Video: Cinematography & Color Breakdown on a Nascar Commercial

What's up, YouTube? It's been a long time coming, but here we are, late to the party. Today I'm going to be doing somewhat of a cinematography / color breakdown on a commercial that I DP'd earlier this year. So if you want to hear me ramble about note structures and scenes for the next 30 minutes, you're in the right place. This commercial was shot on the Alexa Mini in the red KOMODO paired with the light Sumalux Cs. I'm going to preface this by saying I'm not in any way a professional colorist. I just thought it'd be cool to show the internet some of my note structures and also talk about these scenes and how we shot them. So let's head up to the computer and run through some of these note structures. So here is my timeline.
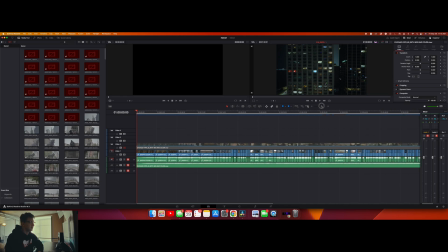It is just my color timeline. Obviously I didn't edit this. The guys that directed and edited this are some of the most talented dudes I know. John and Jeff, they both own a company called Unrivaled Films. I'll link their socials below, but anyways, I did not edit this.
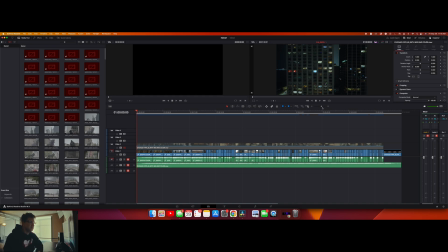I just DP'd and colored it. So this is kind of what I get when I color a project. The director will, or in this case the director, because he's also the editor, he will send me a ProRes, usually a quad 4 file, depending on what codecs we shot in.
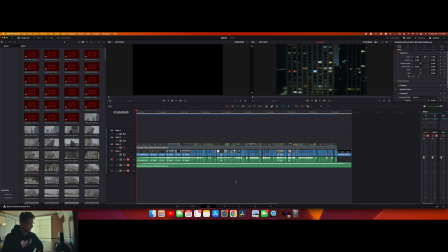So send me a quad 4. Resolve has a really cool scene cut detect, where it will detect the scenes and then cut the timeline. And then it looks like this. So this layer here is just the final version with bars and stuff.
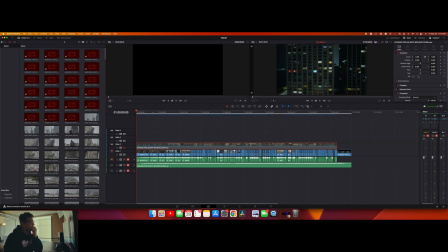Obviously, if there's an aspect ratio, everything's taken off. All the titles are taken off. All the effects are taken off. And it's pretty much just clips on a timeline.
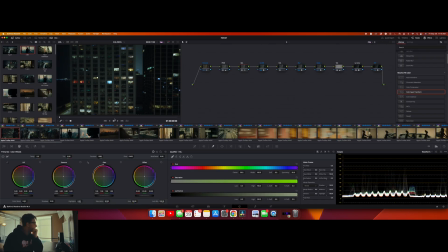So we'll hop over here in the color tab and we'll go through this timeline a little bit. We had an amazing drone team on this. Our drone pilot's name was Nick, and I'm pretty sure they were flying the Inspire 3.
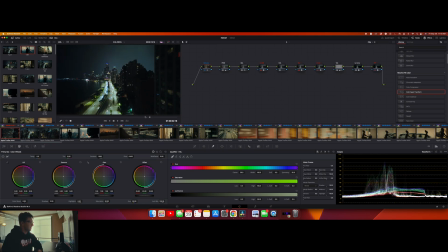We'll start with this first scene here. Commercial starts off in the city. My note trees are fairly simple here. I like to build out like a power grade for everything and then just use it for the whole project. I know some people color in scenes and just kind of lay a grade over the whole scene and call it a day.
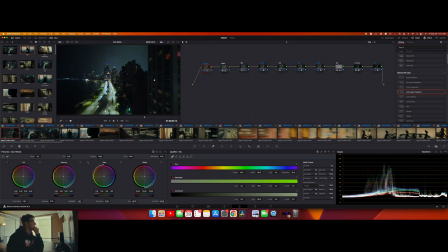I don't know why, but I just like going into each individual frame, and as I build power grades, you can come over here to my stills gallery and kind of see everything.
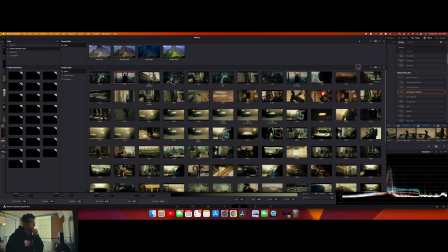So I tend to like that more than kind of throwing a grade on a whole scene, which is also works.
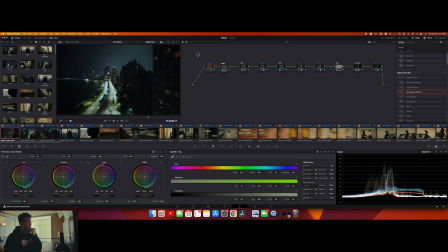It's just a workflow that I like doing. A lot of these shots were shot at white balance of 5600. The great thing about these new drones, especially the Inspires, they shoot in 10-bit color. Having that color depth really helps because when you have something that isn't exactly the color balance that you want in post,
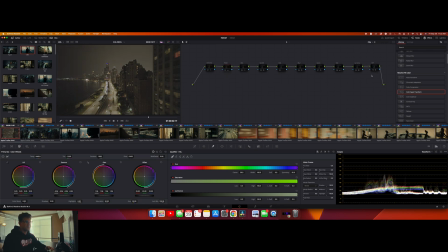you can obviously come in and change that. The way I typically start my node structures is a color space transform here on the end, and then a LUT conversion just to I think I had it already. Yeah, all right. And then I'll come over to the beginning here.
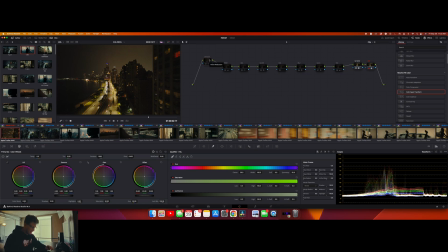I typically like to throw denoise on things, especially when it's shot at night or in a dark setting. Second node is just my primary wheels, so this is a lot of the whole white balance thing that I was just talking about. So you can see when I toggle this on, it kind of corrects everything and makes it just like kind of a bluish tone.
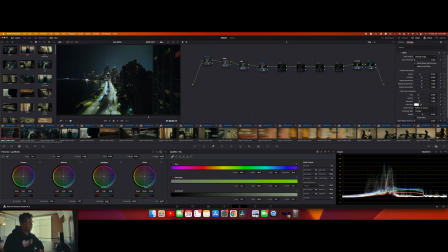So the glow node, I mean, you can do a ton with this, but it really helps add contrast while not crushing the image, if that makes sense. So typically what I'll do is I'll come down here to the composite type and I'll change it from normal to soft light.
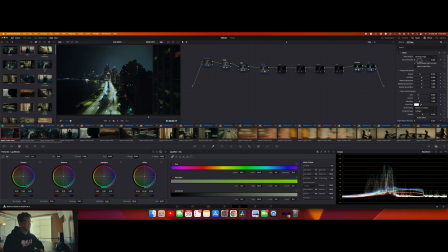And then you can kind of just play with like the threshold here, which is kind of like how much the image is getting affected by the glow itself. And you can just see here when I toggle on and off this node, it kind of just, I don't know, it adds a little bit of magic touch to an image that I really like.
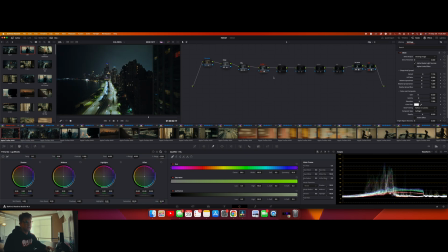And I just have really gone to that for pretty much every project. Most drone shots, they come out pretty sharp, so adding a little blur just helps to give it that filmic look. And then here's just the vignette.